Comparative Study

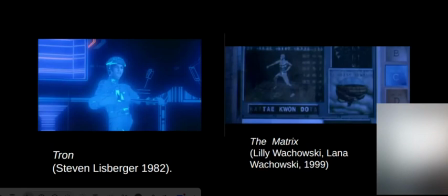It was a groundbreaking idea since no one had made a film about people being transported into the video games, for instance. Although it may have been inspirational to the nerds, it was a box office disappointment.
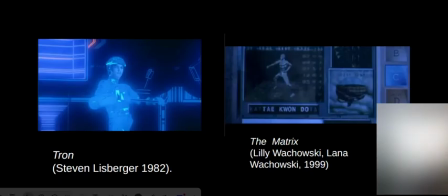After all, it had rather basic camera shots that otherwise weren't considered revolutionary, and it didn't hit well with the other audience. It did hint, however, to the eventual online gaming, since in the movie there are various users who are entered into the Tronverse, like a video game.
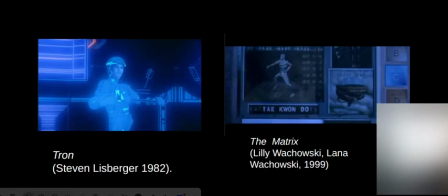The Matrix, however, was one of the biggest sci-fis around. In fact, The Matrix was the 5th highest grossing film of 1999. It was also the 4th highest grossing film in 1999 for a good reason. For instance, The Matrix had created the bullet effect in some of the most dynamic scenes of all time.
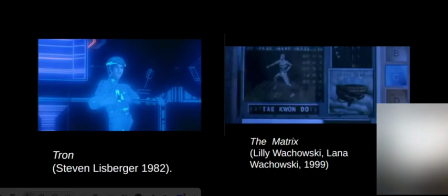The Matrix helped combine the online world and pop culture together. Although we may not be physically able to transcend into video games, some of us have given our time to video games. In fact, the world gaming has become a profession since
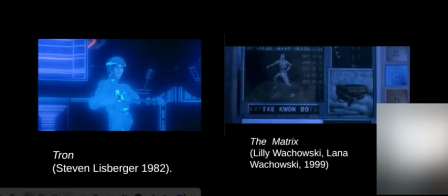especially through esports, to the point that players spend as much as 24 to 25 hours per week to train for these competitions.
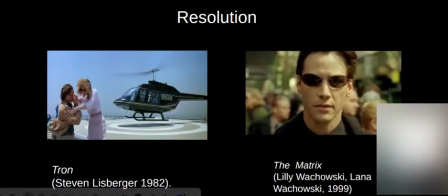Now to conclude both films. My third and final point in comparison is the resolution of the films.
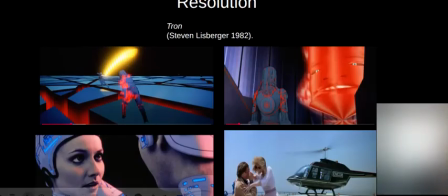Scene 1 of Tron, we have, towards the conclusion of the film, Ed Dillinger's battle with Tron is done in a wide shot. He uses a lot of reds and also muted colors on set. Scene 2, we have a close-up of over the shoulder of Ed in Master Control Program.
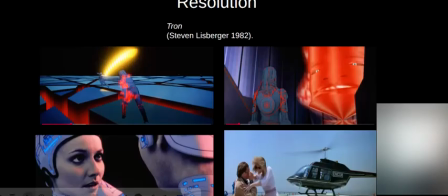Scene 3, this scene is a combination of over the shoulder and close-up that has an intimate, heroic feel because Flynn's farewell to Yori and makes his sacrifice. Scene 4, we have a finale where Flynn finally succeeds and takes over Incom, as he rightfully should, done in a wide shot.
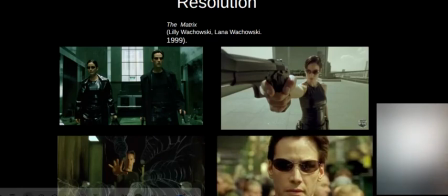Scene 1 is a low-angle close-up of Neo and Trinity striding towards the face of danger. It shows their power advantage over the guards as the shot causes them to look much bigger and therefore taking the scene. Scene 2, we have a high angle on the first-person view. We see through the eyes of the agents, aka the machines in the Matrix.
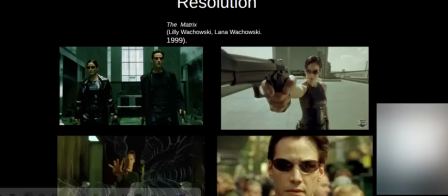Scene 3, we have an up-close of Neo stopping the bullets as they near towards him. Our eyes focus on Neo as he's in the middle of the screen. C4, we have a close-up of him as he wears sunglasses to finally show the audience he is no longer of the ignorant.
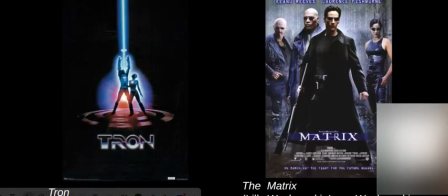That concludes my presentation. Thank you for your time.